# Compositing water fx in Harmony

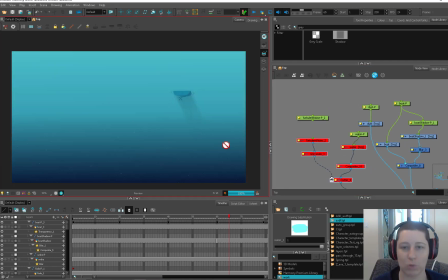(12:25)
So the next thing we want to do is put our water in perspective, because if we're looking at our guy over here,
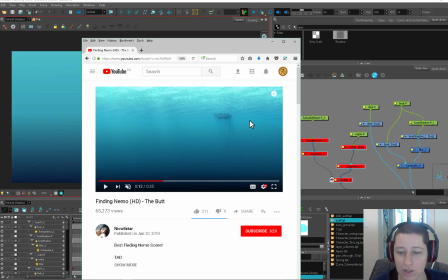(12:31)
you can see that, you know, it's going to be bigger here and it's going to get gradually smaller over there.
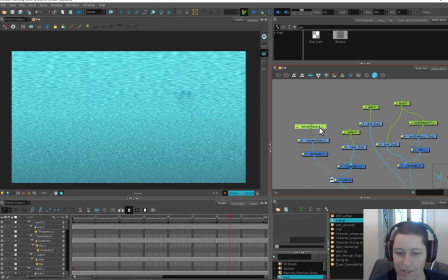(12:35)
So as I said, you can throw a peg on here, and I've converted it to a 3D, enabled my 3D, and now I'm able to just tilt the water back to whatever I need. So if I tilt it all the way to 90 degrees,
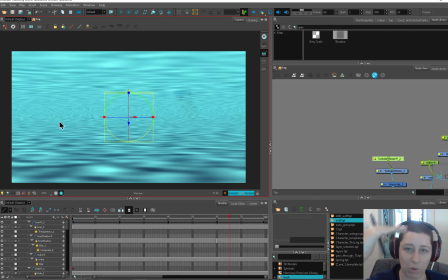(12:48)
you can actually see this whole effect is like going way into the background and then wrapping around and coming back. So this could be a useful thing for you. You don't need 2 for one on top plane and bottom plane if using it for both surfaces.
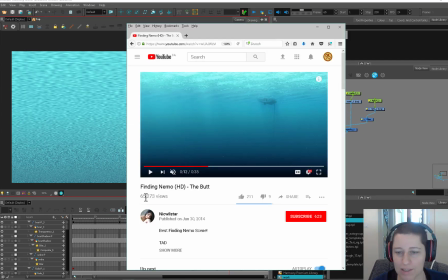(13:03)
So now we've got those ripples. That's looking the way we want. The next thing is these waves cutting across this way.
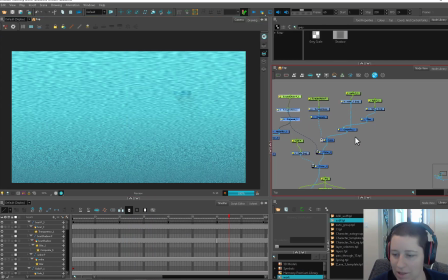(13:10)
So what I did was create another turbulent noise to figure out that one.
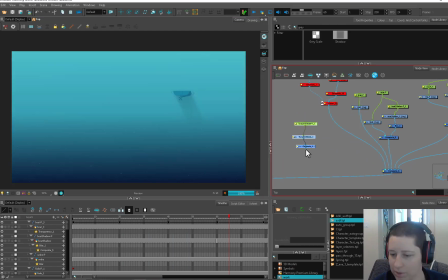(13:15)
So let's deactivate this guy, duplicate our new turbulent noise.
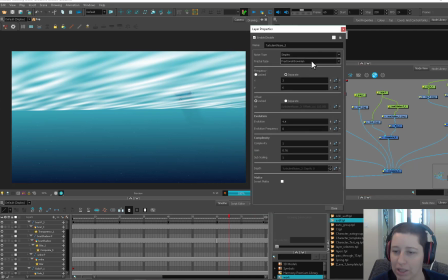(13:19)
We're using simplex and fractional boning, and I just found that through trial and error, honestly.
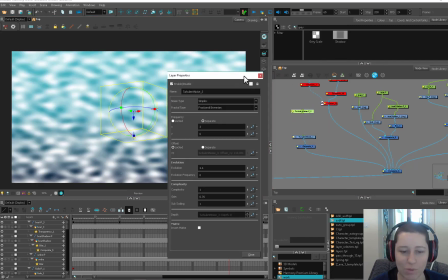(13:24)
So I've also put a peg on this guy. This is what it looks like when it's just sitting there.
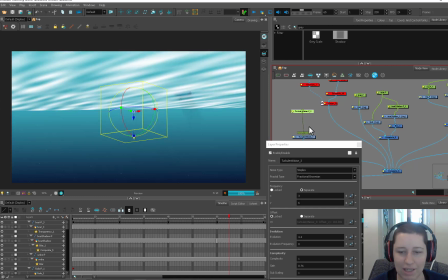(13:29)
And then I added this guy here. I put some like stretch on here.
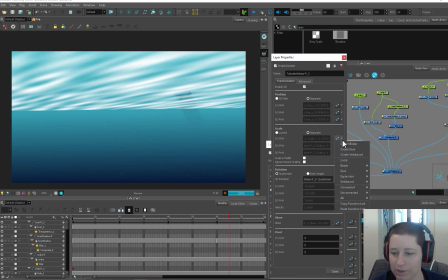(13:34)
My x-axis is up to 2. So if I set that back to 1, it looks a little bit more like that.
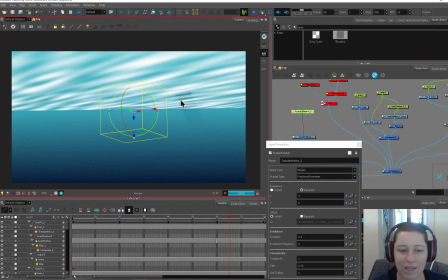(13:40)
And I stretched it out. So you can use your peg to affect this here on your 3D peg. I can make them longer, or I can make them shorter. No, you don't need to do 100% of it mucking around in your turbulent noise thing.
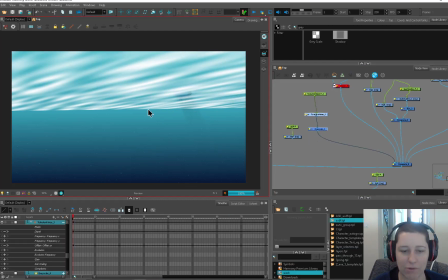(13:52)
All right, so our turbulent noise right now is being cut through the background. It's not being faded out.
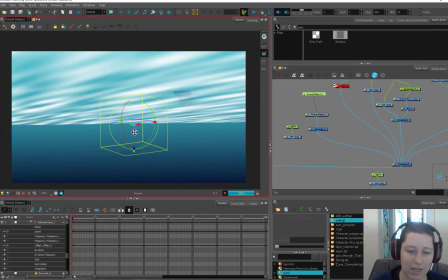(13:57)
And that's literally just because it's been rotated in Z-axis. See, so it can muck about and stuff. So what I'm going to do is just use a bitmap composite to flatten out my turbulent noise.
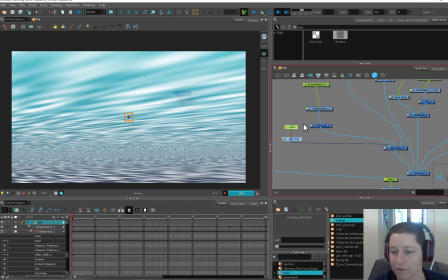(14:08)
And then I'm just going to use a regular old drawing here put in the front to force it to be at 0. So now it's flattening out these 3D things. And this is an easy way to force something that's 3D to flatten out.
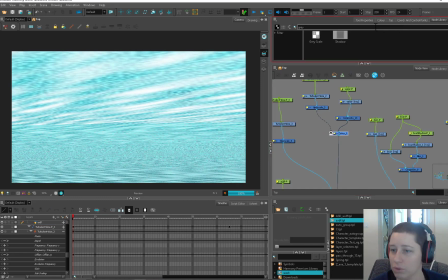(14:22)
So what I'm going to do, look at our effect.
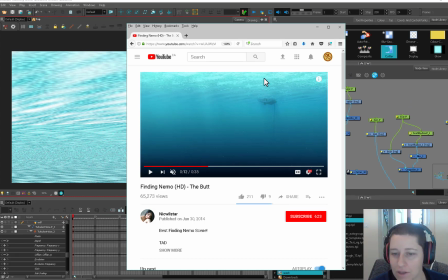(14:24)
So where we have these stripy ones going across, there's fewer of these light highlights here.
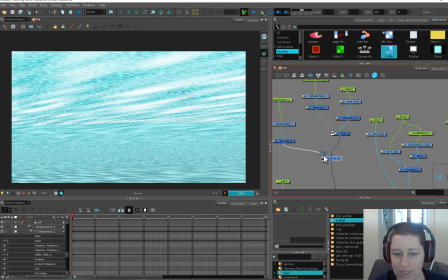(14:33)
So I'm going to use a cutter, and then you use this mat to cut my other turbulent noise.
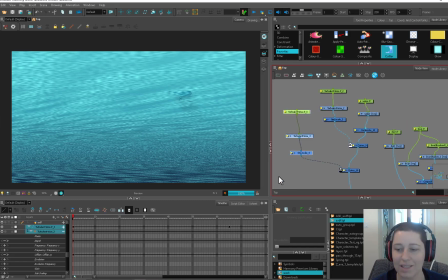(14:38)
So I'm using a turbulent noise to cut a turbulent noise by using these grayscales to make them mattes. Now, as it animates along, these dark ripples are going to go across the surface of my other turbulent noise.
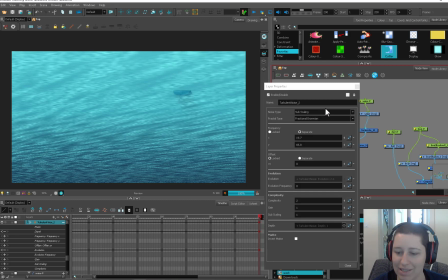(14:54)
And this guy's animated by his evolution here.
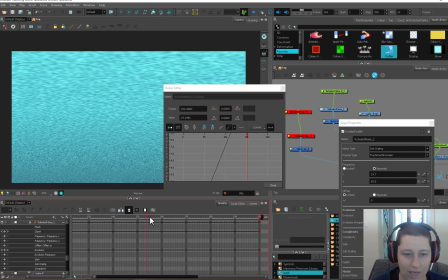(14:57)
So if I turn the evolution up really, really high, you're going to see how that stuff's being affected, getting that watery sort of feel.
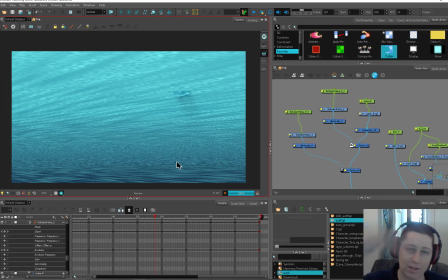(15:04)
And then it's being cut by this guy who's going across. Cut through like that. So I'm just going to pop my boat into the front. You can keep it behind, but use it as a cutter as well. So here I'm going to use my boat to cut through that. And this way what I can do is put a transparency on it. Let's just say 10%.
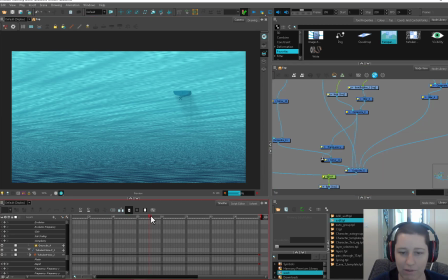(15:25)
So that we're getting a little bit of light effects on our boat. So that's a judgment call. You can play a little bit around there, figuring exactly how you want this boat to read in the water. I think I'm fine with it just being in the front. It feels okay to me. And then I'm going to want these rings.
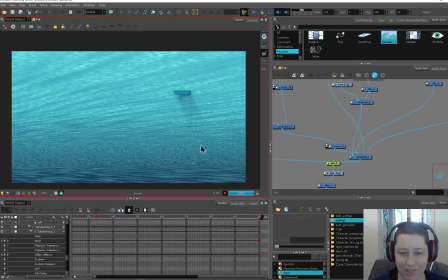(15:40)
That looks okay. And it looks kind of cool with all this stuff down here, but that's not really a realistic thing. So coming back over, my ripples here, I want them to have a little bit more variety in color, because right now this is just cutting into whatever the background is and displaying that.
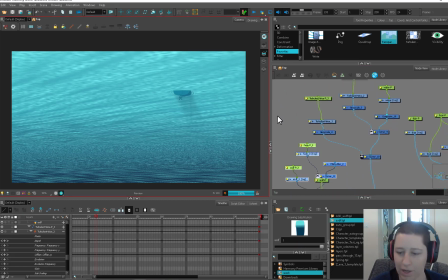(15:59)
It's not actually putting out its own visual information. So I created a little setup for that, and there's nothing fancy about it. I'm going to take my turbulent noise in grayscale and I'm going to plug it in.
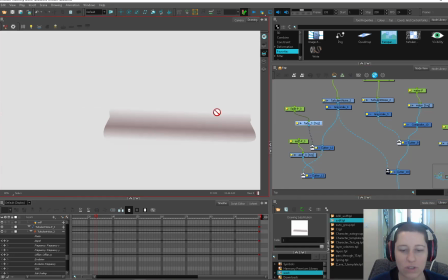(16:10)
This fade is, if I look at the drawing, I just use a gradient to say this is where I want this thing to be displayed,
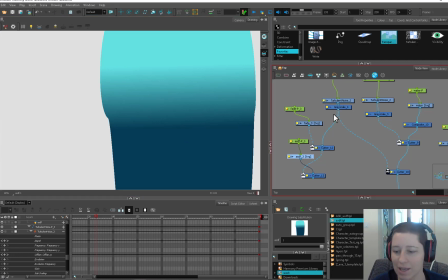(16:18)
because I'm going to put it through some colors so that it's displaying these colors instead of just the background,
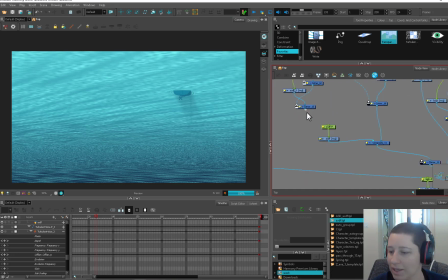(16:25)
and that way I can change where it's dark and where it's light. Put it in there. And it's not a huge difference.